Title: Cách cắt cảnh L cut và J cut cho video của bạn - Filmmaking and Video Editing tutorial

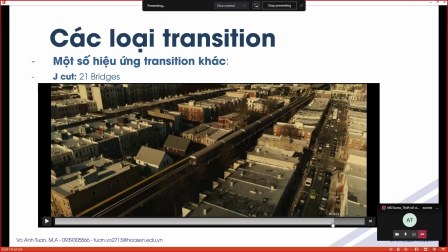252s
Trong cái ví dụ này, người ta làm cái tiếng đường sắt vào cái shot trước để chuyển cảnh
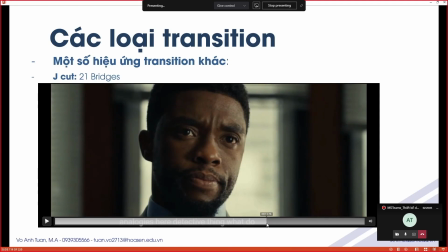258s
Và cái cách thức người ta sử dụng thì nó cũng rất là hay Tại vì đang cái lúc nhân vật chúng ta Có cái Thì đúng lúc là cái nhân vật của chúng ta Đang có cái một cái đoạn đối thoại Nó không có được dễ chịu lắm Một cái đoạn đối thoại nó
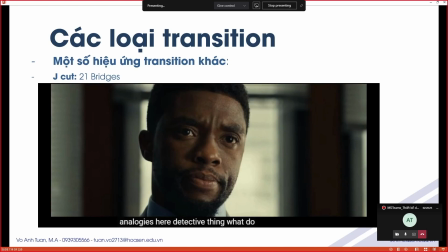277s
Mang cái tính cũng rất là Rất là hốc búa Cũng rất là gọi là có cái sự Thô ráp trong đó Thế thì không có cách nào hay hơn Để làm tăng cái tính khó chịu Của cái đoạn đối thoại này Bằng một cái
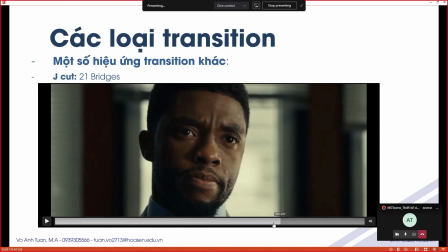293s
tiếng chát chúa của tàu lửa của tàu lửa đó là một cách rất hay chúng ta tự nhiên đột nhiên người xem chúng ta cả nghe cái tiếng chát chúa của một cái cái âm thanh gì đó nó lại càng làm tăng lên cái cái sự gọi là
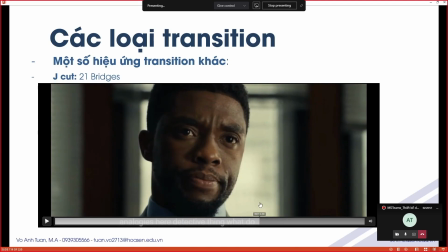307s
khó chịu của cái cảnh quay này của cái đoạn đối thoại này và của cái cảm xúc của nhân vật chính chúng ta các bạn thấy không phải người ta vô
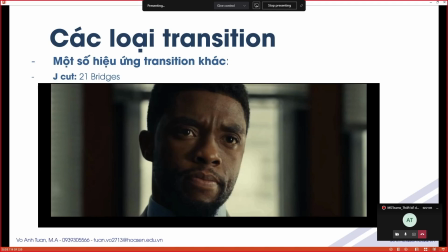316s
tình mà ta thực hiện những cái đoạn kết như này nó mà người ta có cái nghệ thuật ẩn đằng sau những cái ý nghĩa đó ẩn đằng sau những cái hành động này đó